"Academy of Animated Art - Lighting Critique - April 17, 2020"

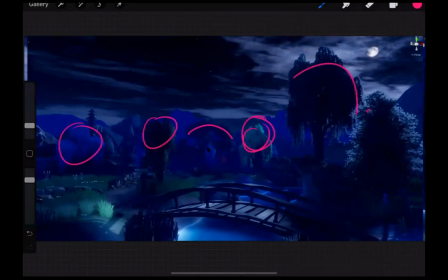1978s
I could see it a little bit there, but like I really want to see this and this and this and this and this, and like in all of the various shots.
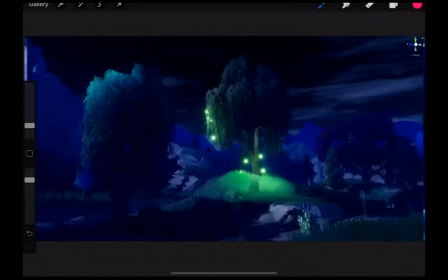1987s
I think that like this is working out pretty well. The glow, I would maybe like to see the edge a little bit more. I think they're a little bit soft. And if it was me, I would soften these shadows just a touch more, but it kind of matches the reference, so that's fine.
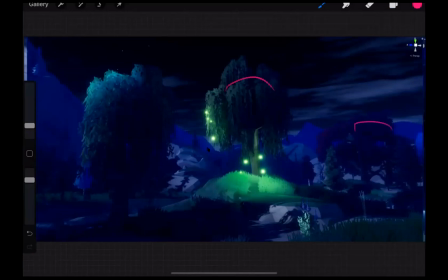2006s
But again, same thing, just gets more on the trees here.
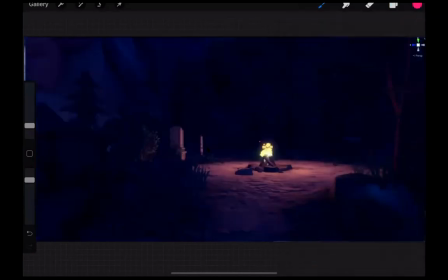2012s
And, oh, and the other thing, like this is something to watch out for when you are doing something like this. So we've got the shaders or like the little particle emitters on this fire. So their color doesn't exactly match the color that's going on around here.
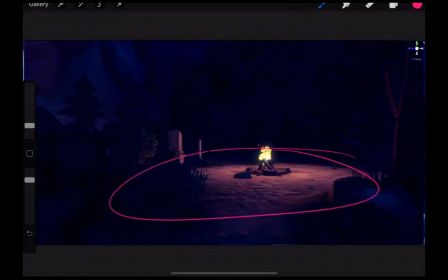2028s
These feel like more yellow orange. This feels more magenta red. So whenever and you can kind of see what's going on. Excuse me. You can see that somebody has that he has a shader there, and then a light emitting on the surrounding. And you just kind of want to make sure that those are matching up. But the fall off is good.
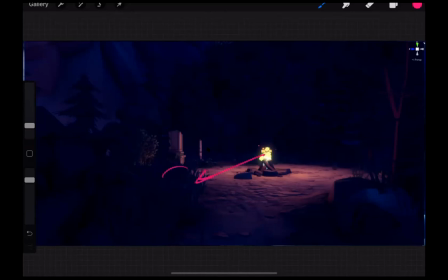2047s
I would like to see this light kind of hit little bits in here a little bit more, the way it's hitting there.
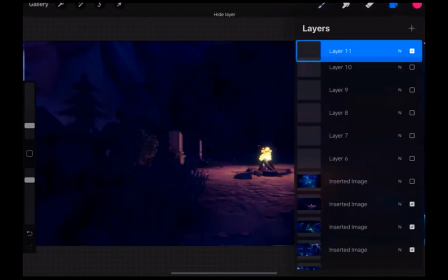2056s
But I think that's kind of bonus points at this point. And yeah, so that's pretty much it with Ubaid.
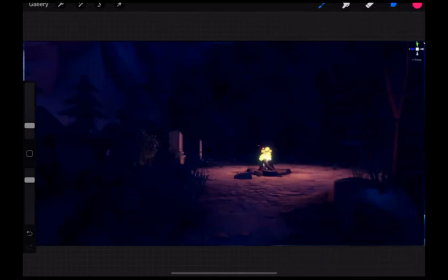2063s
So again, the biggest things to match this reference would be find those drapes of light,
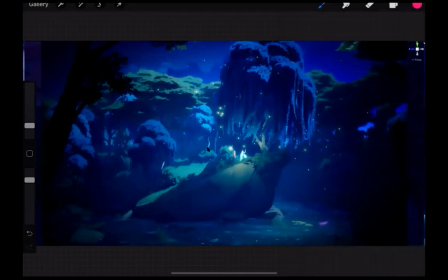2069s
like really, really get some strong key light on the surrounding trees. And this is something else I just noticed is like the amount of silhouetting happening here in the foreground. Make sure you're getting those darker shapes in the foreground as well. But really good start and really nice work.
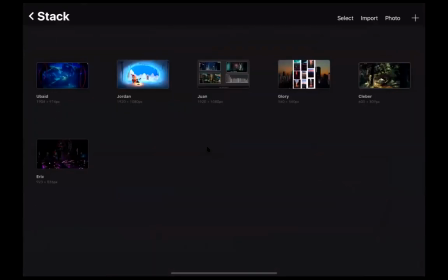2085s
So Jordan, last one here.
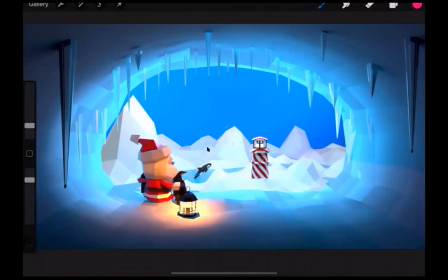2090s
So I think this is making good progress. This is one of our lighting challenge scenes, if you guys don't know. And a few things that you could do to improve upon. Number one, I would make more of a gradient here on the sky. I would,
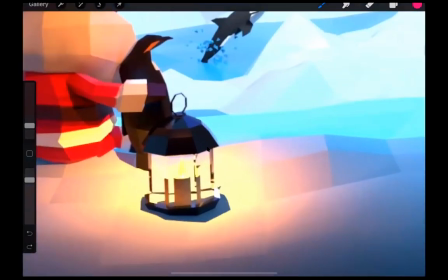2108s
so I'm seeing this kind of bright, but like, I don't want to see this or these in here.
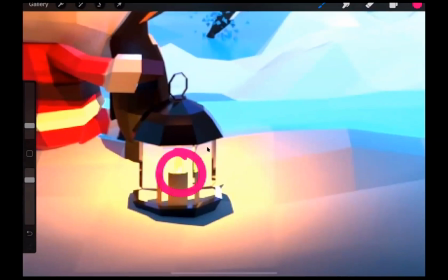2115s
I kind of want all of this to be like a glowy, bright, light bulby candle, kind of just like a really bright point there.
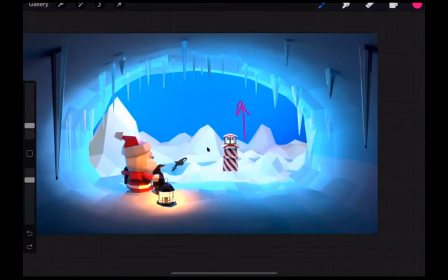2123s
I think what you've got going on here with the vignetting is working really nice. The one thing is these guys, you don't want to see this kind of dark line in them. And it might be a ray tracing thing, like as the ray's kind of bouncing around, it dies, and we're missing some of that, but I would just watch out for that.
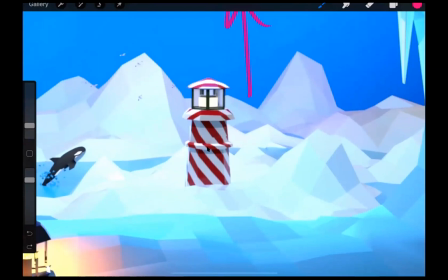2142s
And then this lighthouse, I would just try and get some more light shaping around there. And then if this is kind of what I like to say, it's like falling between being on and being off. So I would either make this glow a little bit more or just kind of shut off the value.
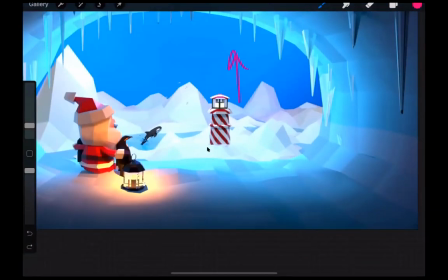2161s
And for me, I think I would just kind of shut it off because it's like daytime. You've got some, maybe get some a little bit more shaping on that whale there. And then I would look into, and this might break the style, but I would look into just creating a little bit of blur on these edges going along there.
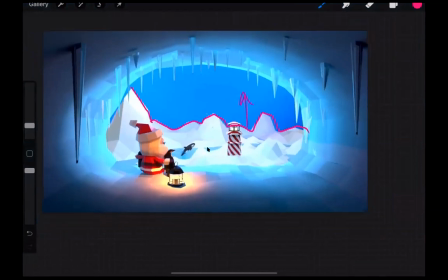2179s
But overall, I think this is looking really good. Maybe a little depth of field in here in the extreme foreground too. Just a little bit out of focus would help. I'm trying to think. That's about it. Maybe desaturate and brighten Santa's head up a little bit more.
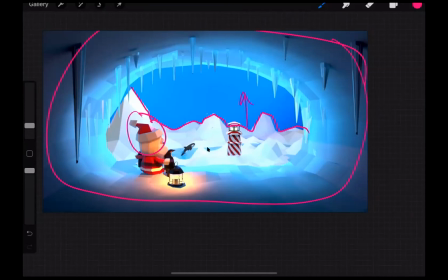2194s
Just so those whites are really popping as whites. Whites are tough, man. Whenever you're lighting something, whites can be really, really difficult. In that they don't, if you leave them a little bit too dark, they're gonna look dirty.
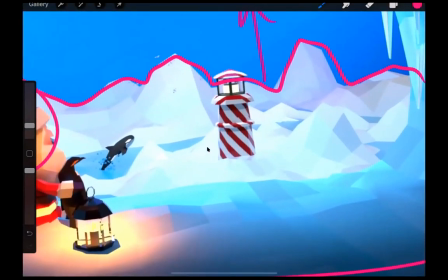2207s
Like looking at all these, like the lighting variation between all these whites back here is very similar, but like look at how all of them are reading. They're reading very differently. So just something to be aware of and something to be very careful with there.